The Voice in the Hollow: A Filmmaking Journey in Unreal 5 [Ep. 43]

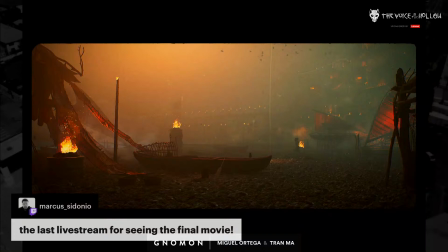[9:39]
So the moment I put them in my scene gets really slow. And when I try to render it, they just flap their wings in the same spot. Yeah. Yeah. So Marcus, that's next week. So this is the last live stream before.
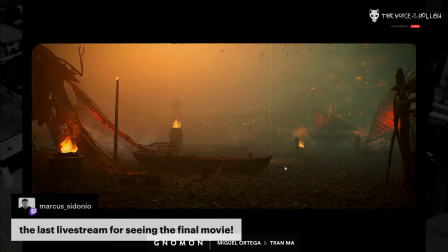[9:53]
Yeah. So the next week it will be on the 17th. It will start at 7 p.m. So we will actually do a premiere stream, and then after the short plays,
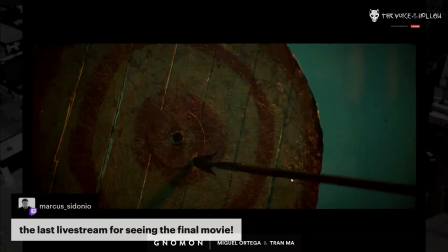[10:07]
and it should play at very nice quality because we won't be playing it live on our computer. We'll do a consolidated making of.
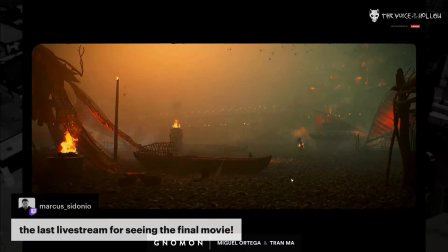[10:15]
So everything will be. It should be a nice presentation. So if you don't want to hear 86 hours of my monotonous voice, you could just watch that. I think I have the most monotonous voice. But yeah, so Yeah. Tran was struggling with these birds, just comp them in a matter of seconds.
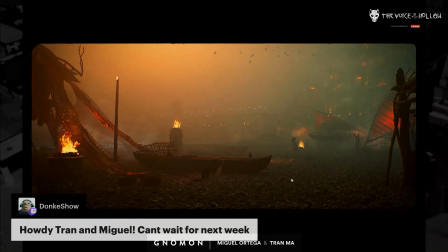[10:32]
Sometimes it's just better to just do things the old school way.
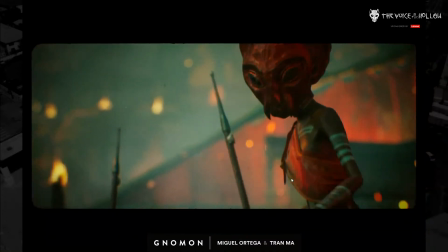[10:38]
So okay, so anyway, so here we went in and put the mask on her, which she didn't have originally.
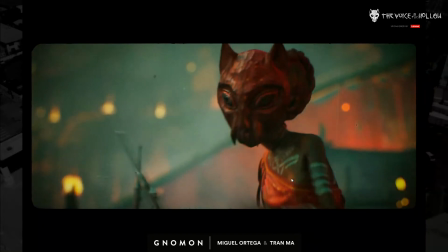[10:45]
We really liked the way her face looked here, so that's why I kind of didn't want to get rid of it.
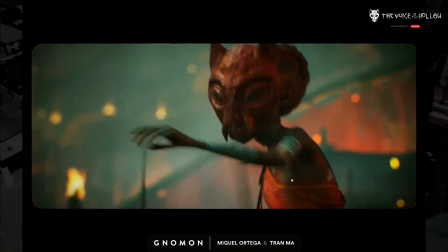[10:51]
Well, I think I wanted to put the mask on it more than Tran did, but we kind of split the difference,
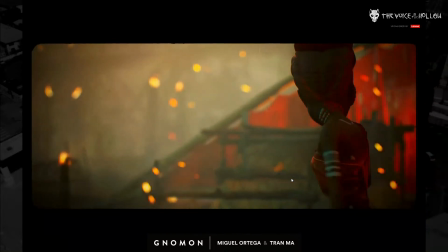[10:57]
and we just had her throw it with the mask on once, and then she just takes the mask off. Well, there's a couple of reasons why you'd want to see it.
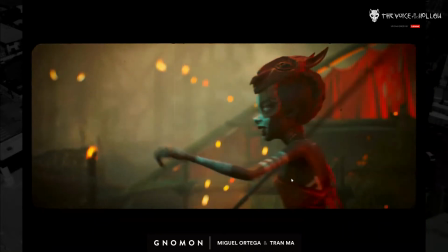[11:05]
Story wise, it makes sense for the character. What Miguel would say is makes sense for the character to have it on because she just got it.
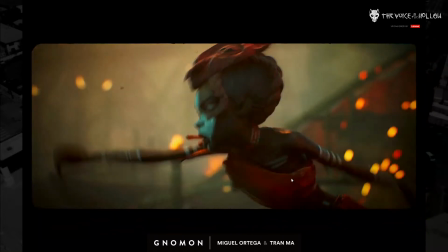[11:13]
Second thing is like she shows up at the end and she just has her mask on the whole time,
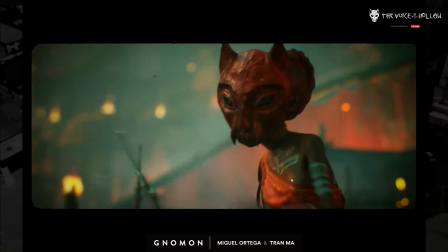[11:19]
and you just want to be reinforcing the idea that this is her now.
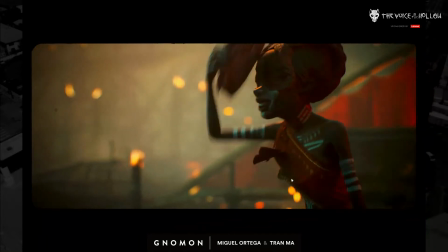[11:24]
Yeah. Yeah. But so this was like a last minute animation change.
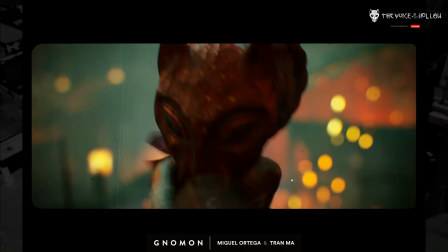[11:31]
Let's give it a play. So over Premiere. Premiere is very slow. It competes with.
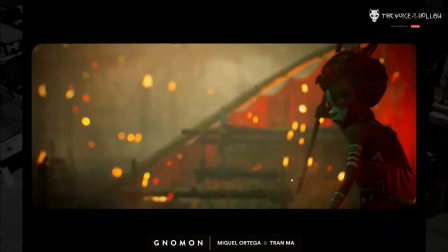[11:43]
You can't have it on the same time as Unreal. You can't have it running with the computer on at the same window fresh.
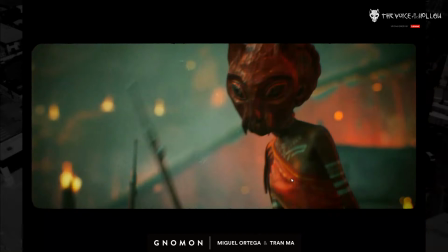[11:52]
Yeah, but you can see I really like that.
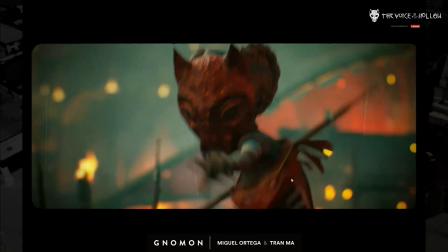[11:56]
So we had to kick this back to one of our animators, who's awesome, and he just had her lift the mask up.
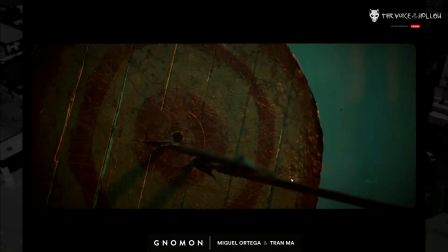[12:06]
The only thing is like we couldn't extend the time because we didn't want to wreck the edit.
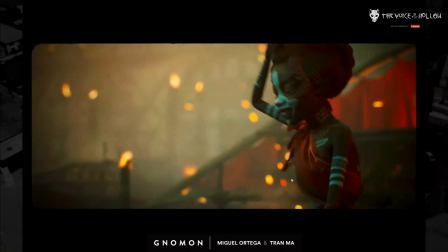[12:10]
So he got it right, like literally right down to like frame where you just see the mask like being taken off the face.
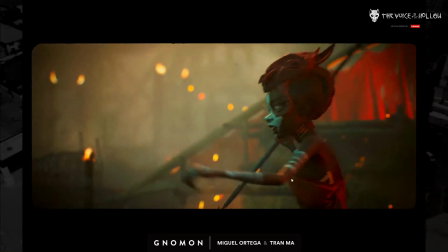[12:21]
So really happy with that. What else did we add this week?
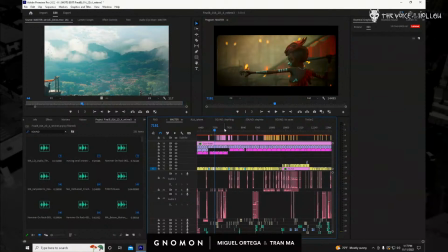[12:26]
That well, just re-rendering things, like little things were missing, right?
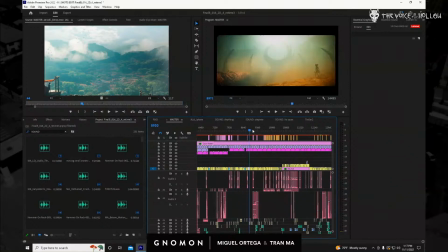[12:33]
Like continuity wise and story. Yeah, we've been dealing a lot with sound also.
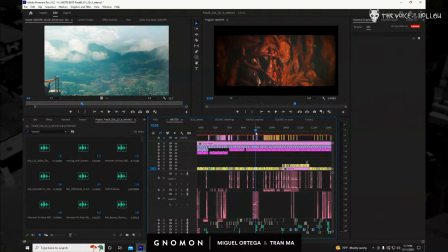[12:40]
That's coming along because all this sound was sent to a mixer and they're mixing the sound. So there's a lot of back and forth with all of that. The other thing that we did this week is we have to start promoting this.
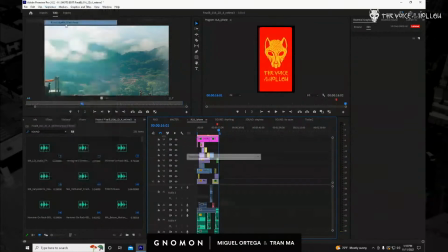[12:53]
So I just did this morning. Let me just render this real quick to try to put this on social media and get some people to come to the premiere and also just to like let them know more about the film. So just give me 1 second. I'll show you guys this.
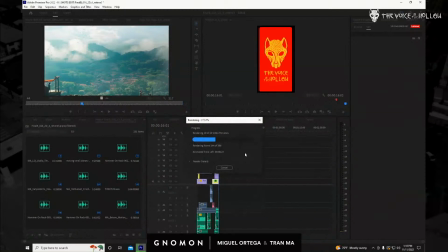[13:14]
And I sold my soul to the devil and I made it the aspect ratio of phones, which is something I never thought I would ever do, but it actually looks pretty cool. So I'll show you.
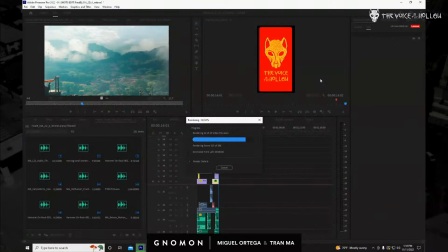And that feels like an eternity. Feels like an eternity. So let me just do this because I know it's not going to work.